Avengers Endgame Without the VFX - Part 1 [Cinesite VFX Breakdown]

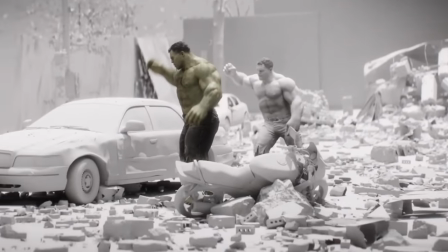4:05 now seeing as the hulk's face is a lot larger than bruce's tiny changes to his face had a big effect on the performance so a new subset of
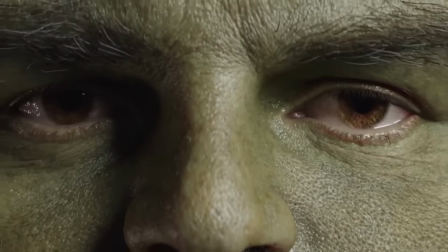4:14 facial shapes was built to give animators more control in the animation allowing them to achieve even more complex and subtle expressions when it came time
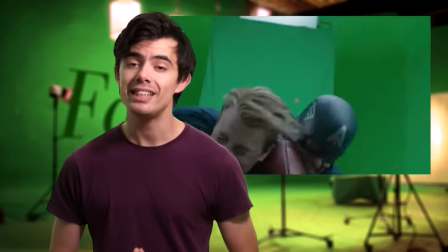4:22 to shooting captain america fighting his younger self this was all shot on a green screen sound stage everything other than the bridge floor they're standing on
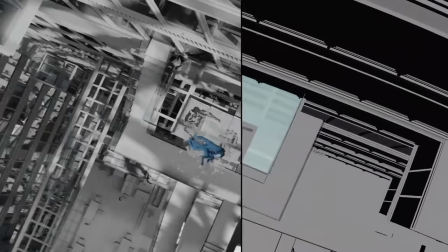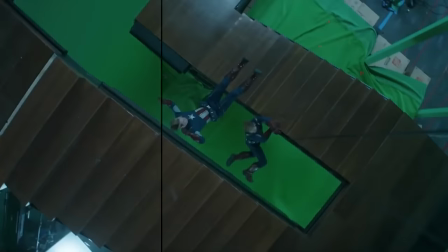4:36 and a set of stairs was green screen.
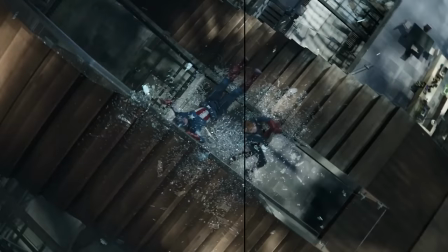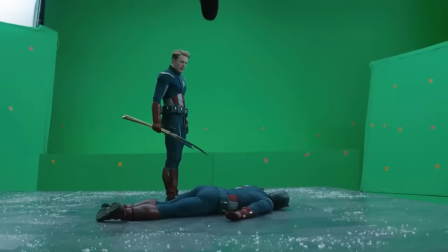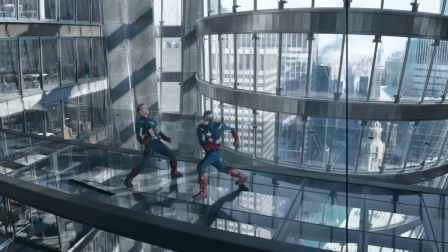4:52 The only problem was, all the detail added in the amazing CG set made it more confusing to follow the action on close-ups.
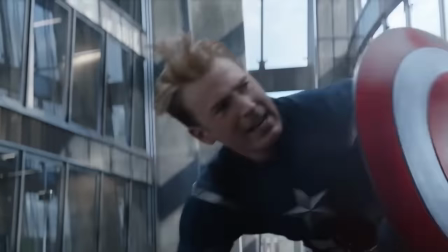4:59 So in order to get a cleaner silhouette of the cap, they had to go back and sneakily do things like blur areas and add more atmosphere to make the caps pop out more.
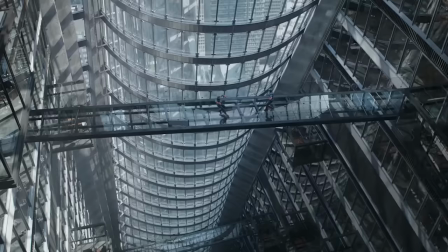5:08 For the cap fighting the cap, they filmed actor Chris Evans fighting a stunt double and had VFX company Lola track Evan's face onto the stunt double's face.
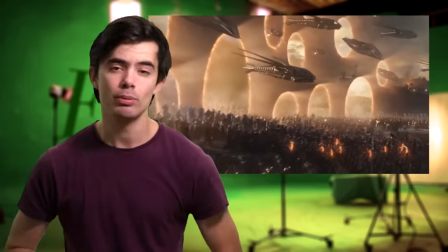5:20 And finally, for the portal scene in the end battle, before Tony Stark does the whole switcheroo with the Infinity Stones,
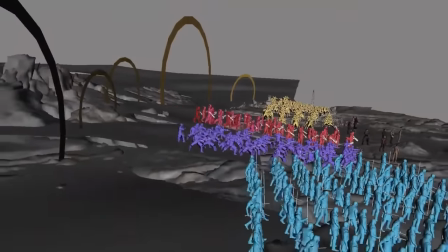5:26 Weta Digital's digital matte painting department created completely CG environments, and rather than record everyone and everything going on at once in front of a green screen,
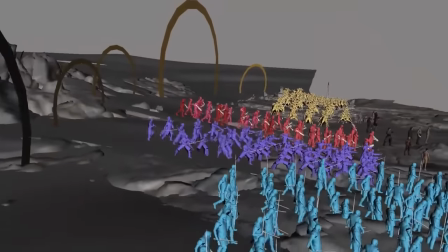5:35 which would be absolutely ridiculous, they compiled multiple passes that were each rendered through their respective portals with the
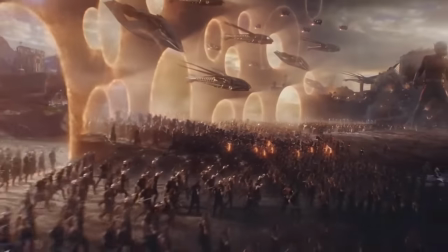5:43 same camera movement in order to key together and parallax in this incredible scene.